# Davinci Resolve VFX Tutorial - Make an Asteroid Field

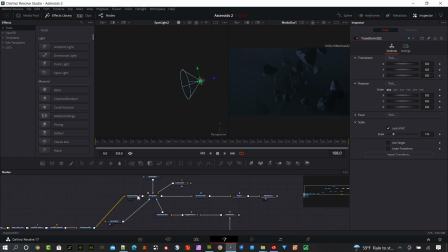4:06 I didn't actually end up using it, so you can omit that if you'd like. But an important node that you need to have is this duplicate 3D node. And let's go ahead and click on that with the inspector open. What we have is basically some different settings here.
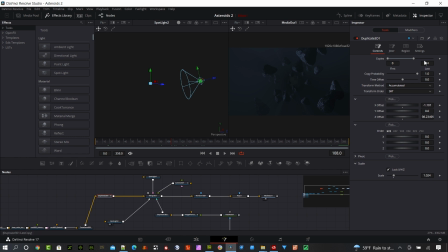4:22 We're going to duplicate this asteroid. And in my case, I added 44 copies of the original asteroid. And if we go to Jitter here, you can see my translation jitter and my rotation jitter.
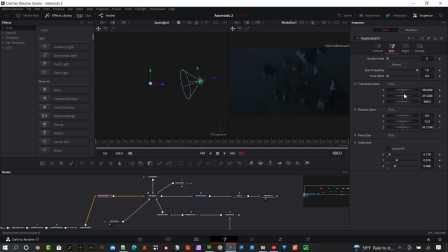4:38 Some of these settings are changed from the defaults. These settings, what you're saying is, I'm going to spread this asteroid out in the X direction and in the Y direction and the Z direction to create a field of asteroids. And let me pull my Merge 3D up here and for now.
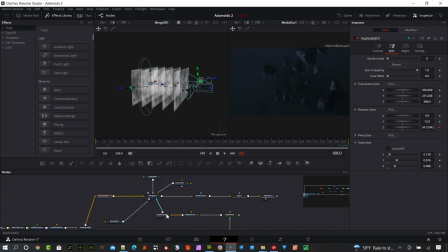4:57 I will turn this one off. Just give me 1 second.
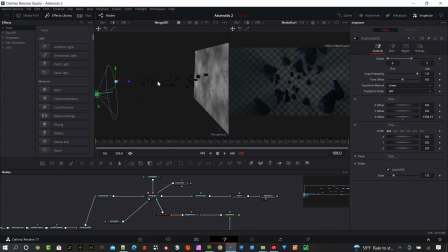5:03 Okay, so if we look in the middle of this scene, we can see all those asteroids creating a field in here.
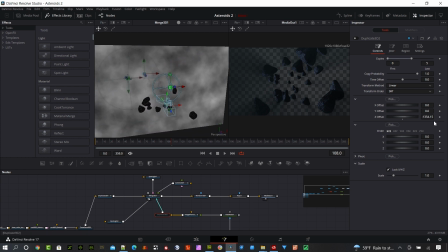5:10 And that's what these settings are doing. So what I used is 339.6 for the X, 251 for the Y, and 388 in the positive direction for the Z. You can play
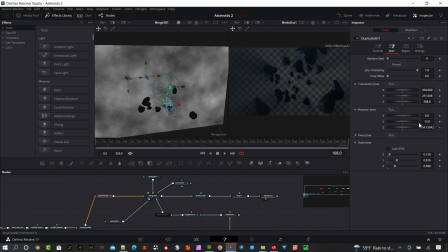5:27 with those how you'd like and set up your own asteroid field the way you'd like to see it. And with this Y, what I'm doing is I'm rotating randomly the different asteroids so they're not all facing the same direction.
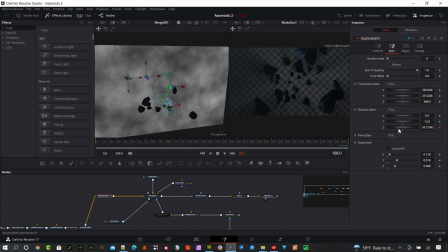5:40 So I added a rotation of 12 there. And then the Z, this adds a animated rotation in the Z direction.
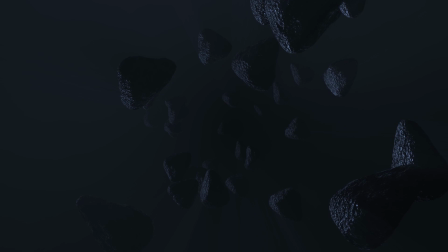5:48 When you saw that original video, it looked like this, and you can see those asteroids rotating as we pass through there.
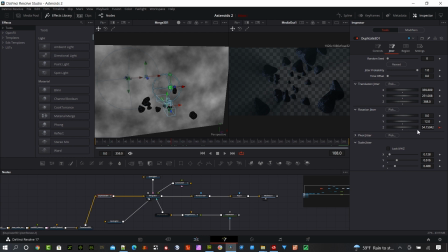5:56 And to get that, you have to apply an animation to that. And so what I did was I used an animation curve, and I just scaled it to 180, time scale of 1, and let it rotate throughout this full timeline.
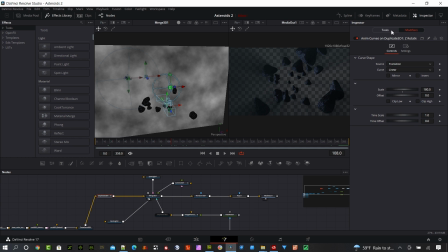6:15 So that's pretty simple to do. And to add that animation curve, you just right click on here and you say modify with animation curve. It's showing up as grayed out because I already have it applied. I can remove it here. So if we add that, you'll get that animated rotation.
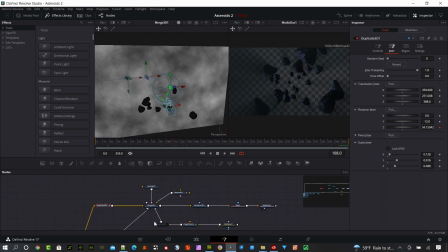6:34 Pretty simple. And so that's the asteroid field part. And let's go back to this Merge 3D.
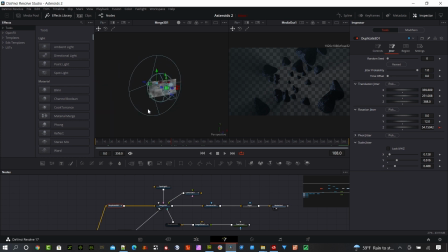6:40 We'll look at this overall. Let me turn this node back on. Okay, so this is my overall 3D setup. The parts of this 3D setup you can see are the asteroids in the middle here.
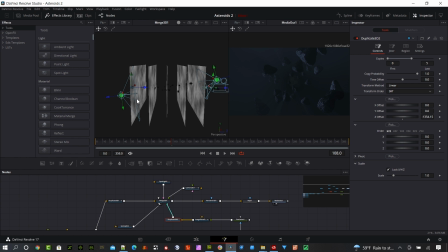6:58 I have a camera on the right, and I have two lights, one on the right and one on the left. And in the scene, you could see there's a lot of backlight. And this is the light that's doing it. You can see it's got a large umbrella to kind of diffuse and spread that light out throughout the scene.
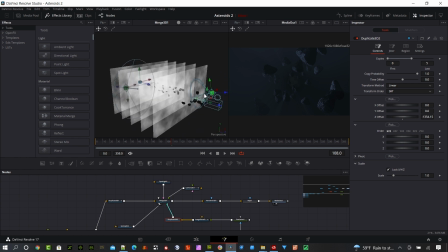7:15 I have another softer light here, kind of at the camera view, and you can see we get some light on the faces of some of these asteroids here if they're not getting blocked. So that adds that part of the light. And then these little pieces in the middle
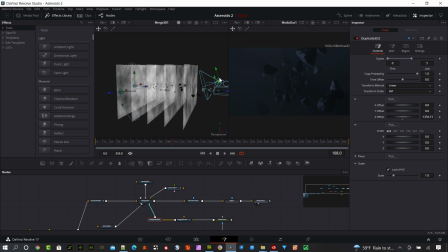7:32 is fog layers to get some of that, those rays and reflection of those rays. I'll cover that just in a second, but I have 5 layers there, and that gives it kind of this space dust out here.
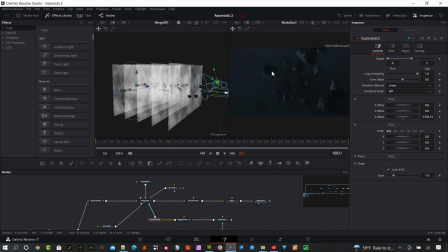7:46 Obviously, we're not going to see fog in space, but we will see dust particles and other things like that. And that really makes that scene pop, in my opinion. And I think it really is effective in this case. So I looked at using 3D fog in the case of this scene, and I think this method looked a little bit better.
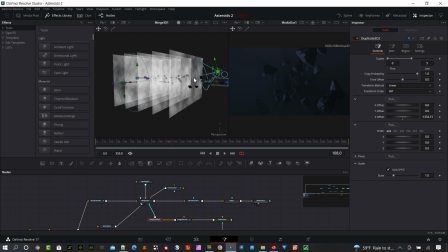8:06 So I scrapped the 3D fog and I used these layers, kind of these plates.